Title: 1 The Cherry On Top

But I think that the contrast adjustment on these layers was a little bit too much,
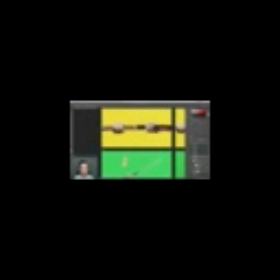[24:39]
and because this background layer was so much brighter, these still popped off the background. But right now, these are blending a little too much into the background for my taste. So I'm going to grab that curves adjustment and then maybe increase the white a little bit so it's a little bit brighter, and basically just move everything up a little bit. So there we go.
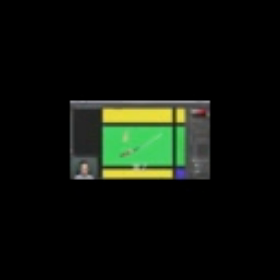[24:59]
Click OK. Undo, redo, and there you can see that pops off the background just a little bit better. I want to do a similar thing to all of my potato slices, and it looks like even this one might need a little bit more adjusting. It looks much brighter than the rest of them. But I'm going to make that same type of adjustment right now. And now that I'm here, I'm seeing what the problem was. I missed that potato bottom layer when I was applying all of the other adjustments. So let me apply those really quickly and get rid of that first curves adjustment that did not need to be applied to that particular layer. And then I'm actually going to change this inner glow from being on each layer to just the layer group, because I want it to affect that as if it was one solid layer, not two separate pieces of that bottom part of the potato. Now the potato peels on these three slices are looking a little bit more saturated and maybe more contrasty than the other layers. So I'm going to find one of them. Let's start, actually just do this one right here. Potato slice 2, because it's nice and thick, and I'll zoom in here. That color is a little intense, so I need to look at what I could do to turn that saturation down. And it looks like I'm just going to need to add a hue and saturation adjustment. So press Command U to add a hue and saturation adjustment.
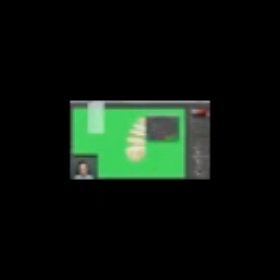[26:21]
You could also come up to Image, Adjustments, Hue and Saturation, and I'll turn that down a little bit, somewhere around there, to match the saturation of the bottom peel and the top peel. That looks pretty good. I'll click OK, and then I just want to see what happens if I move that below the unsharp mask. There, it made it just a little bit lighter. I think that's the way I want to go with this. I want to put the hue and saturation, lowering the saturation a little bit, then the unsharp mask, then the curves. So I'll just copy this over by Option dragging that specific effect to the other potato peel layers.
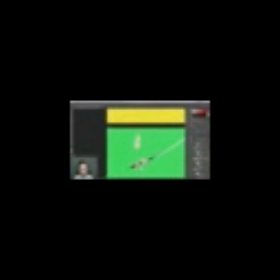[26:55]
And now all of those are much more consistent. I think that's going to work for that frame. And I'll move on to the next one. Now I'm going to again start with that background texture, drop it down to 45, and then move on with the rest of the image.
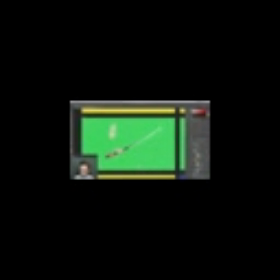[27:12]
Something I forgot to do here was change my inner glow on all of these layers, so I need to do that quick. Make sure I sample that green color without that grain so it stays consistent. And you can see my layers are getting very messy, so I'm going to collapse everything that I can so I can see more of my layers at once.
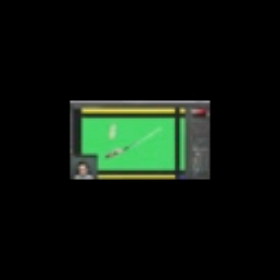[27:31]
There we go. There's my background texture. Turn that off. Sample that green for the inner glow. And there we go. And actually I want to apply this inner glow not to both the potato and the plate. Again, I just want it to be on the outside image, basically, as if the green was bleeding into that. It wouldn't reach the potatoes. So I'm going to make sure to take that inner glow off of that layer so that we don't tint that green at all. It's only going on the plate right there. I'll do the same thing on this layer.
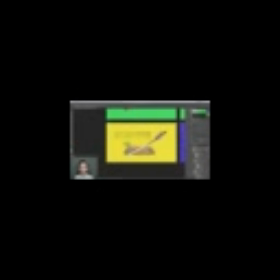[28:09]
Looking at this frame, I think the cutting board is blending into that carrot a little too much. I want the carrot to be more visible than it is. So I think I'm going to need to take the contrast off of that cutting board. So let me find that layer. And then go into its effects and find that curves.
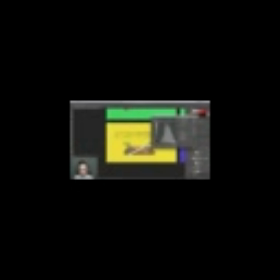[28:25]
And then just turn everything darker, so that that just really gets dark and washed out in the background. And then increase the brightness of the carrot. And this is a bunch of different pieces. I'll stick with the bottom part, the base, first.